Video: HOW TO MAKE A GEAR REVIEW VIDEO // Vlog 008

what's up freaks it's Friday morning I'm jumping in the car to go pick up Alex he and I are going to drive out to the guitar magazine offices we're going to be helping them set up their future gear review video setup so right along maybe you can learn something about how we would do a setup to do gear reviews and I think it's going to be fun a quick cool tip for any of you who might recognize which car this is. This is the same car that we shot the Haken Toto's Africa video. So, haha, fun fact, it's Friday. It's Freaks TV time. Let's roll.
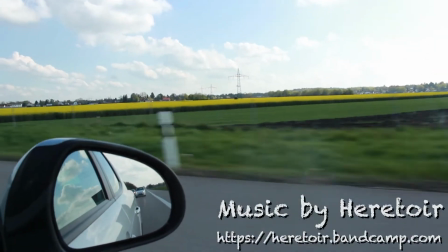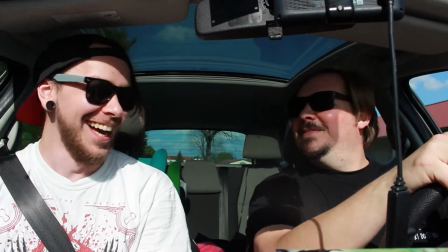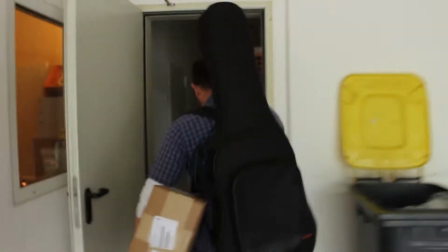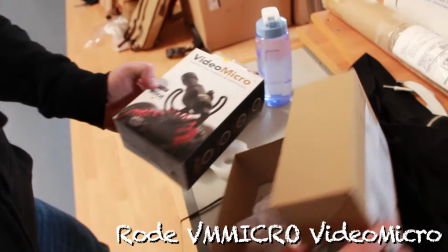So here's what we did. The guys had already set up their set. You know, they brought in their own stuff.
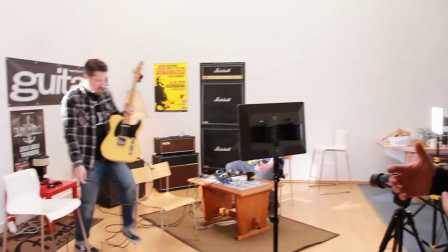1:16 And when we came, we simply pulled everything away from the wall a little bit. I think we should still pull the coffee maker away from the wall,
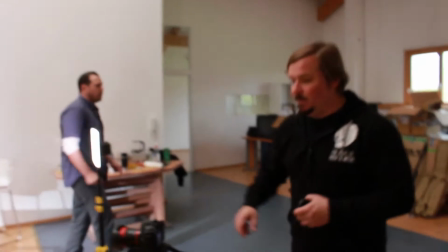1:23 that when we come from this perspective we get a little bit more depth and so it
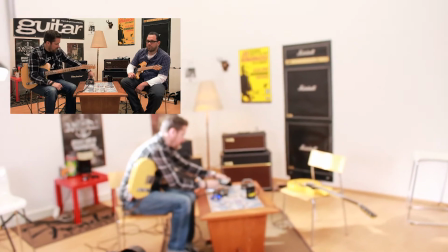1:30 doesn't feel like yeah they're right up against the wall but that there's a little bit of depth and then that makes that gives us
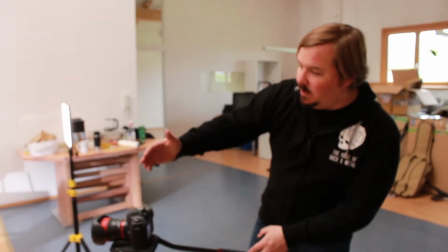1:37 the ability to stack the shots a little bit so we have room, gear, things and then a wall and a little bit of separation.
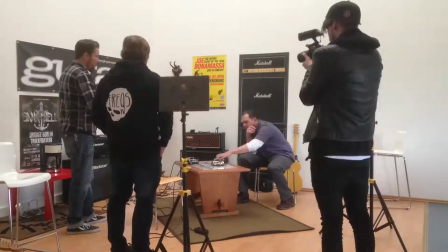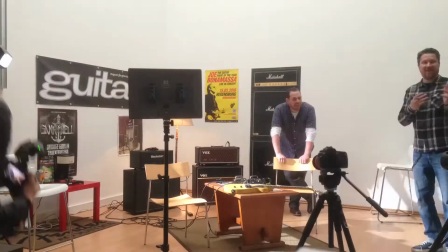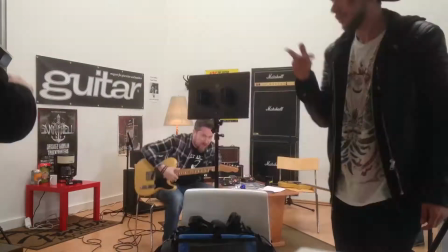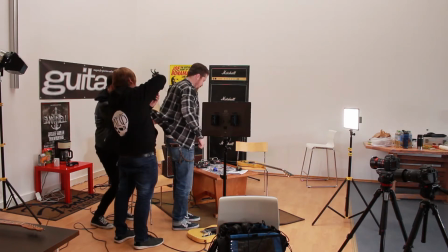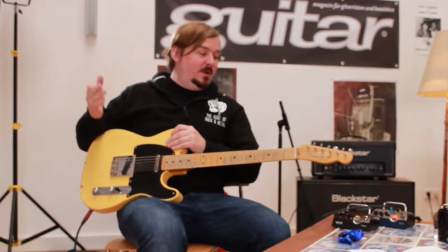2:19 So, we have the set up done. Here we are. I'm sitting in the captain's chair.
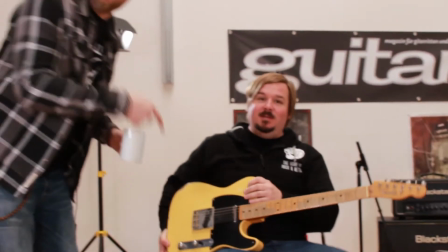2:26 And we have found that Randy can do better than me, so he's going to do the video.
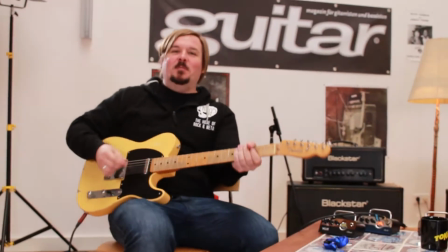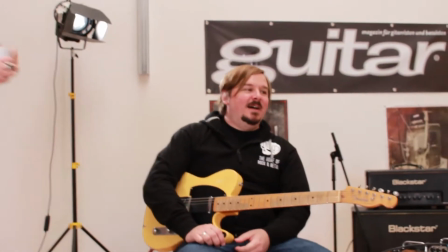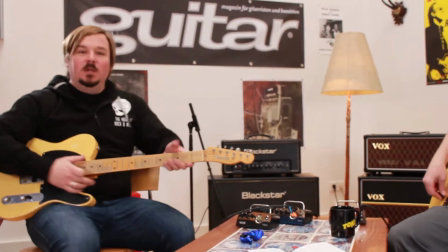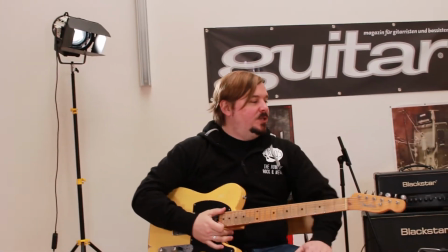2:45 these Marcel little halo little separation and you're getting a little bit too we've got
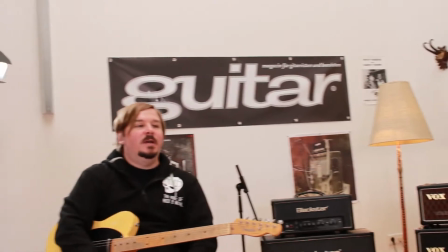2:51 the two LED panels up front to give us front light one for Stefan one for Marcel so for camera and lens department here's
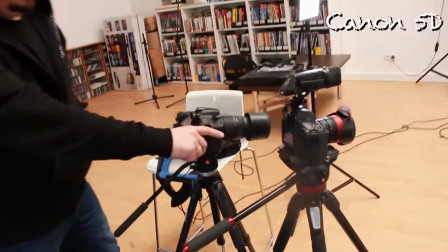3:02 what we do we have the 5d for the wide shot we used the 35 millimeter
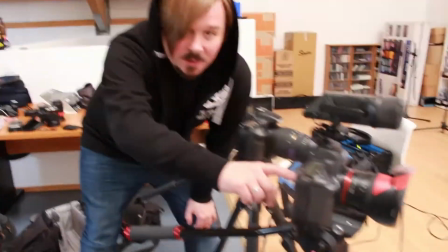3:07 wallimax Pro and this is actually what the shot looks like if you can come around here you can show you'll see it in the video.
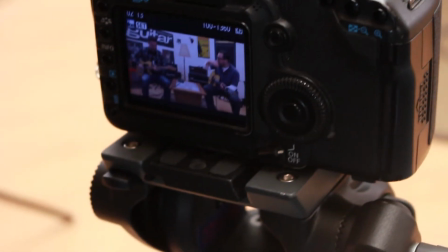3:15 We got a nice two-shot, and we pretty much left it there the whole day. And then on the B camera, which is a Canon 60D,
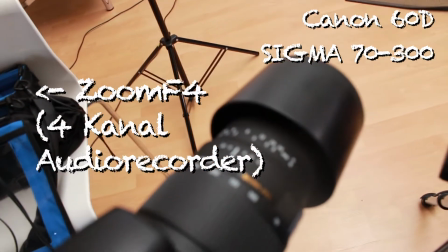3:24 we used the Sigma 70-300 so we could get a nice close-up like this over here.
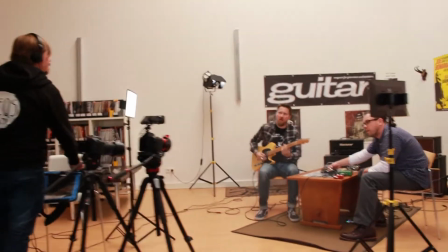So we're just about set up. We're about to start shooting, and I just wanted to make a point about the sound. Because this is a gear review, we've got a couple of things happening where we want to make sure that everything is recorded in a similar way so that when we A, B different things the users at home know that they're hearing basically the same signal change so especially when we do a little
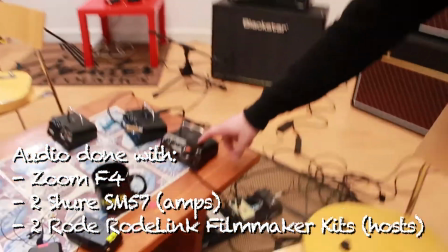4:04 test of this box here this is supposed to be replicating this